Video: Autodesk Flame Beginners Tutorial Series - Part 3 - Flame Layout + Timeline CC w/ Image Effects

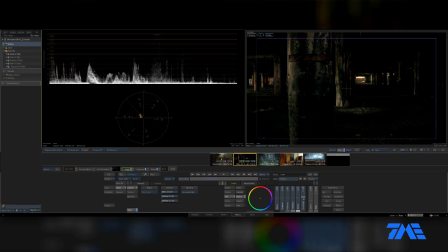So the saturation, that's not what I was doing. So we're going to go to the S curve. Just bring that back down to zero. If I hold down control, see how this is up? I hold down control and click, that zeroes it out. Let's go ahead and bring up the midtones a little bit and the shadows a little bit.
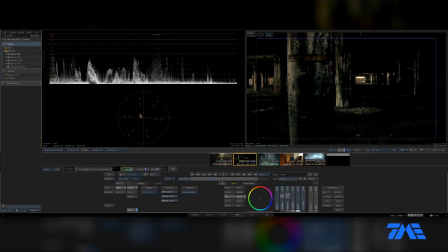Just kind of bring some life back into this. Like, I like it being dark, but compared to my other shot, it's just too dark. So there's that. I think we're actually going to need to shift this edit to something like right in here.
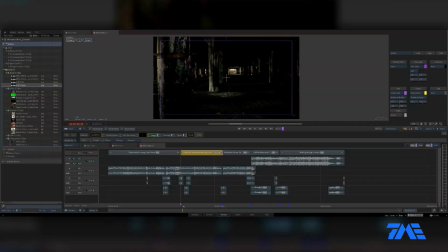Let's go ahead and do that. Oh, look at that. It is right there. Oh, no. See? Okay. Let's go ahead and shift this edit. I don't like it being way back there. I'm kind of watching this pillar. I'm going to use that pillar as a transitional element. I'm going to comp some stuff back behind it.
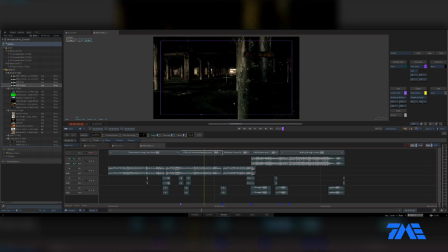So I want to get that pillar like something like right in there. So we're going to have some boxes and stuff comped in behind this pillared element. And we're going to comp out that pillar to actually be a transition point going from this piece into this piece.
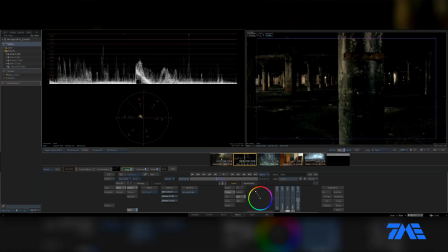So that'll be good. Okay, so back to the color grading. That's looking a little bit better. It's a little bit greenish and stuff still. Let's go ahead and see if we can... tone, curves. Let's go into tone. See, I'm kind of seeing some green in these areas here. So that's going to be more of a mid-tone-y, shadowy area.
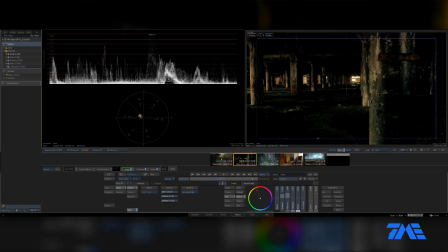Let's see here. See, if I kind of go into the mid-tones and just kind of ramp up that same color, that orangish color, that looks like that's kind of doing a little bit better. What does it do in the blacks? That's kind of a cool thing. That's like obviously way too much.
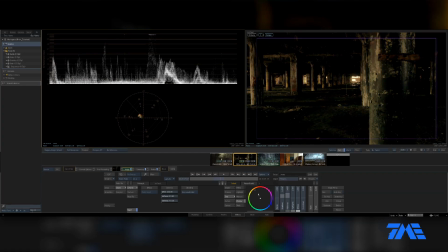But let's go ahead and just dial that back a little bit in the into there. And the highlights, I don't want to really manipulate. The highlights are already kind of, you know, orangish enough for us. So we're going to do something like that.
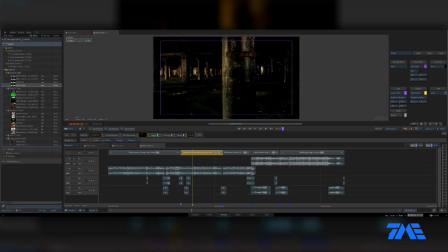Just kind of A-B those. You know, definitely it's a different shot. It's down in a dark, dungeony little area, so it's going to look different.
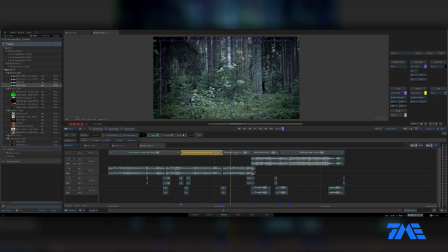I think for what we're doing here, that's going to be fine. Okay, so this shot here is very, very similar to this opening shot. So let's go ahead and click that image and copy it on over to there. Another way of copying it is if you right-click on it, you can copy, and then you can then paste it onto different clips that way too.
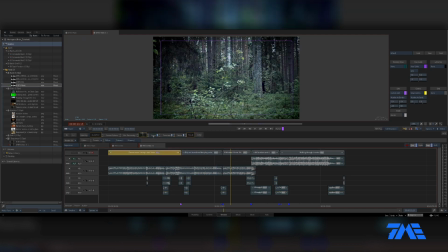Let's just go ahead and walk through that workflow. So we're going to select it, copy. So I've got these two shots, all these shots here. We'll just go ahead and select all of them, holding down shift and selecting,
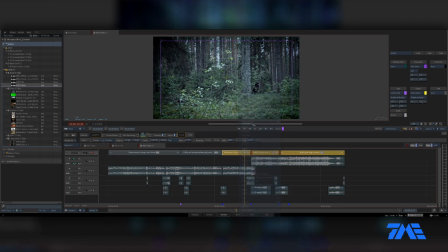right-clicking, and then paste image is what that's going to that's going to paste that effect. We'll see it snap in there. There we go. Whatever clip I have selected is what's going to show all the effects here.
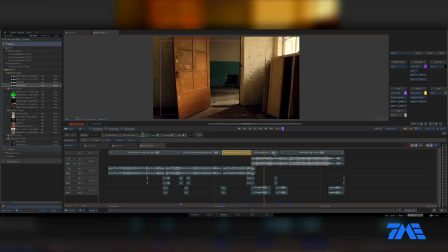That pretty much makes sense. I have a feeling to you guys. And here's the image effect for that. So if we want to just bypass it, we just click this little button and there it's bypassed. Okay.
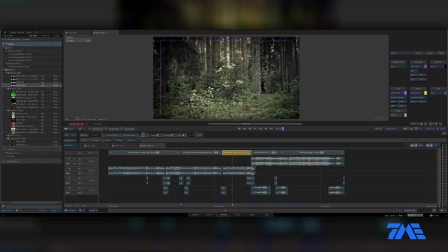So this shot and that shot are looking pretty close. Pretty good.
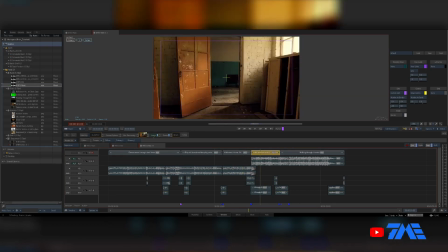I think that's a good. This one here is looking a little too orangey for me still, like too much chroma in it.
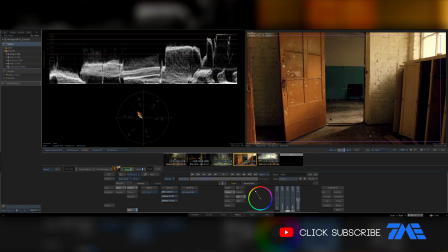So we can take a look. In those first shots, the chroma was way down here. This shot, you can see it really spiking up. So let's go ahead and bring the saturation down even further on that. Just get it to match in a little bit better on our scope.
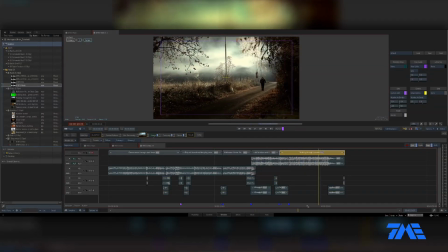And then here's our last shot. That one's looking pretty good. Maybe we'll just kind of bring up the mid-tones a little bit.
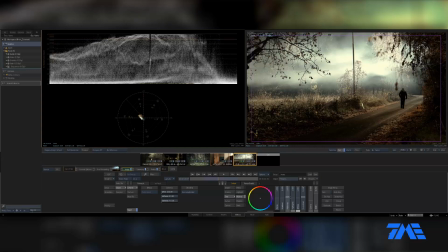Let's kind of go on in here, bring up the mids. Bring up the shadows just a skosh.
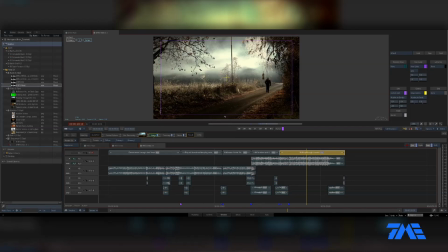I'm fine with losing blacks in scenes like this. To me, it adds more to the shot. I know, like, you know, diehard colorists would be like, oh, your blacks are clipping and, you know, you're losing all the information. But for me, I'm not afraid of losing information.
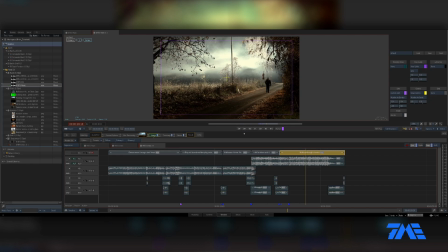Like, to me, black is a good thing because I like black.